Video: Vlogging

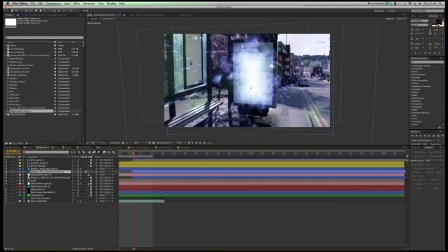And then also, as well as that, which is the thing that I especially like to draw attention to, is I have actually used particles as well.
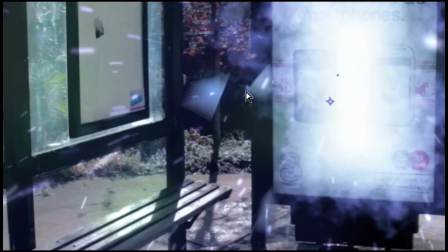So you can see these triangles here flying out of the image are actually simulated particles on the Effect 3D particle world. So what I've done is I've made a triangular particle, matched it to the color of my original image, and then I've used that to give a bit more depth to the shatter effect.
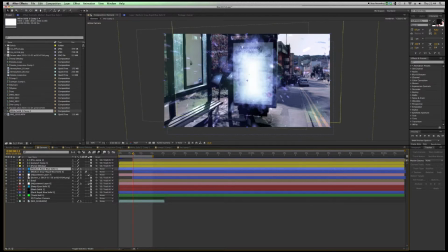So as you track through it, it gives you more layers. Now, after layering all this up and also adding particles, which I'm quite familiar with now, I've worked with particles for quite a while.
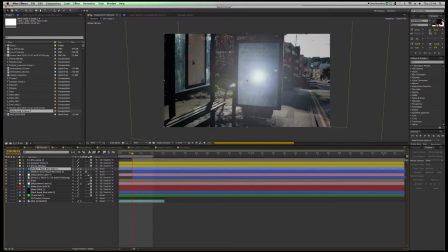It got onto the stage of the text. You can see there's this very brief kind of lens flare here, which I've used to act as a transition between the phase of just the ice and the explosion. But as I was saying, if we move all the way through, you'll see there's all kind of text on the front and particles flying out.
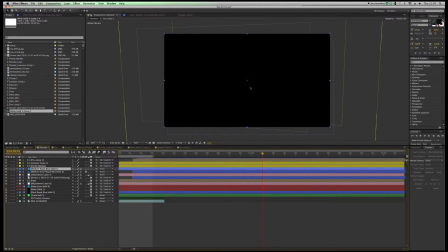What I did with the particles was just create two different layers, one of which had small particles that would fly out almost like stars or little hotspots, and then also much larger particles which resembled more of a smoke kind of effect that again fly out from the billboard,
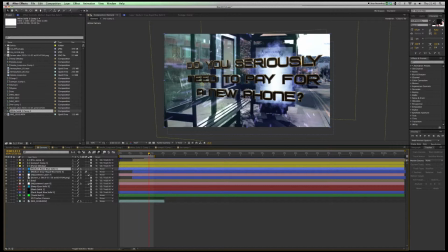and they are all tracked to the image as well, so they all move with the movement of the camera as I did that handheld shot. Here you can see there's the text that I've done in Element 3D that says, "Do you seriously need to pay for a new phone?" The logic behind this choice of text was over here.
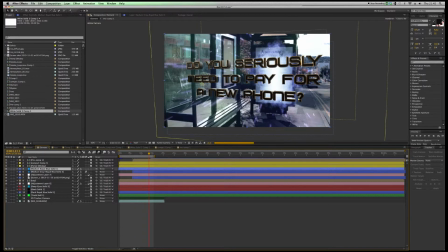It says, "A seriously great range of pay-as-you-go phones" was the original text on the advert. So what I've tried to do here is really kind of parody and mock the advert by bringing out the words seriously and pay as shown on the original advert, and just put them into this nice 3D effect that moves with the camera and works along with it.
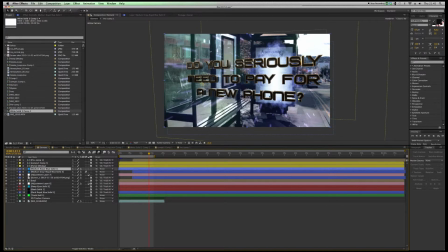So I think that really gives a nice idea of my 3D After Effects skills that I tried to put into effect here. I could go through in much more detail into the various different layers I've got. It's quite a well layered comp, I suppose you could say.
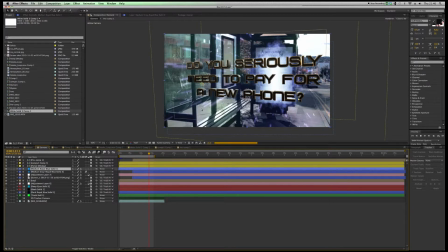But really, I think that does give you the idea. You know, I've made various pre-composites to add onto this to give it a nice rich feel. All of it again is tracked back to this null layer, so that it all works kind of diegetically within After Effects, and that really is the basis of how I've built up the effect over time.
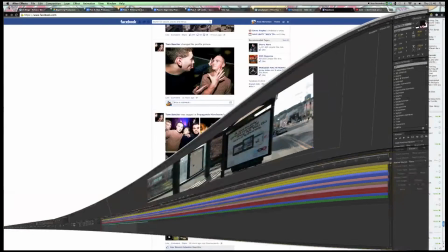So that being said, the next stage to move on to is Facebook here.
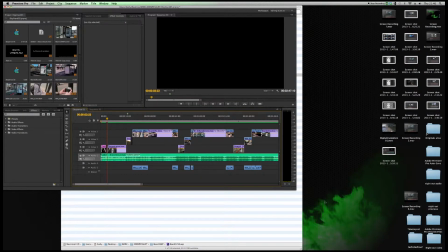No, no, of course not. It's actually Adobe Premiere Pro, which is what I did my final edit on for the final video.
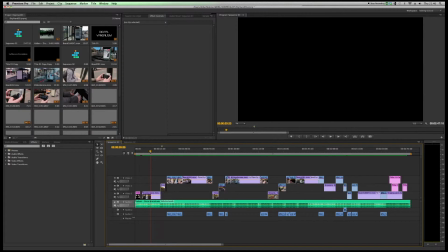You'll notice on this video there's varying interesting topics
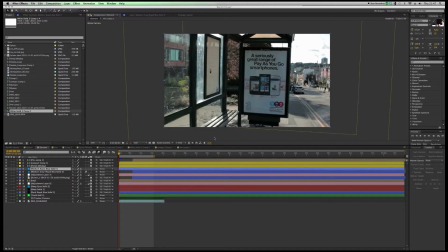related to the digital branding kind of concept, the kind of anti-corporate, anti-brand 3.
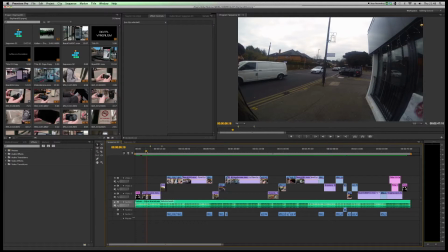I believe it was set on 5-second intervals, so every 5 seconds there's a new image.
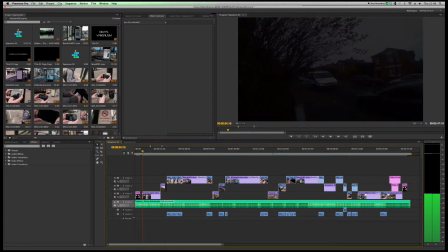I started off just on my road at my house, so I think you can just about make out that's my front door there with my good friend William Gilligan standing outside of it.
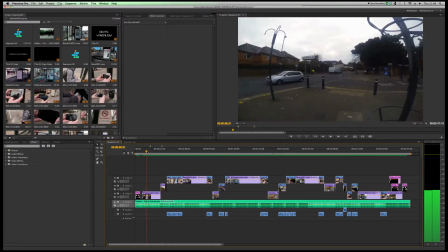And as we move through, it goes from Tesco's, which is just where we went to get some grub for the shoot,
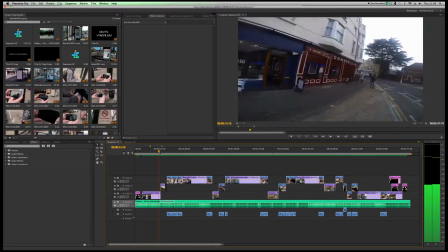and then works towards the first billboard location.
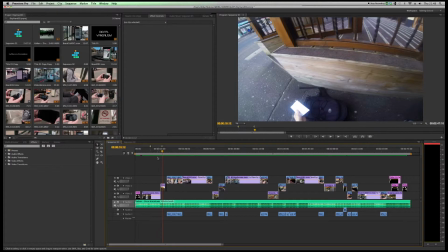Now, when I initially filmed the billboards, I didn't film them in the same order that you see them in the video. The order of the video is quite literally the route that we walked to visit them all.
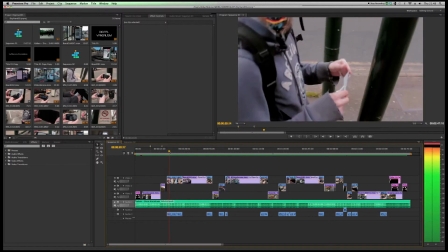So if you can imagine that even though this animation comes up first, it isn't necessarily the first one I filmed.
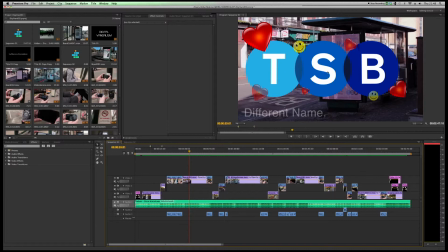But as I've touched on in my blog, this is really one of my favourite animations, because even though it isn't necessarily the most
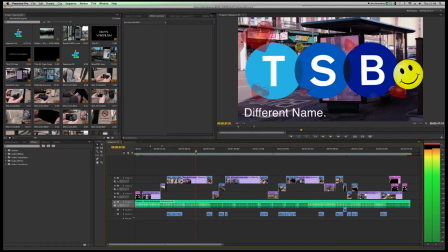impressive piece of After Effects work, I really like the way that it shifts between TSB and Lloyd's TSB,
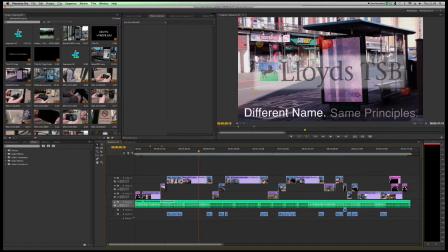and I don't think that people necessarily make the connection between TSB trying to market itself for this new brand as a new bank, and Lloyd's TSB, which obviously is a more well-established name throughout the past few years, but has also been a relatively controversial one, of course, with the 2008 banking buyouts.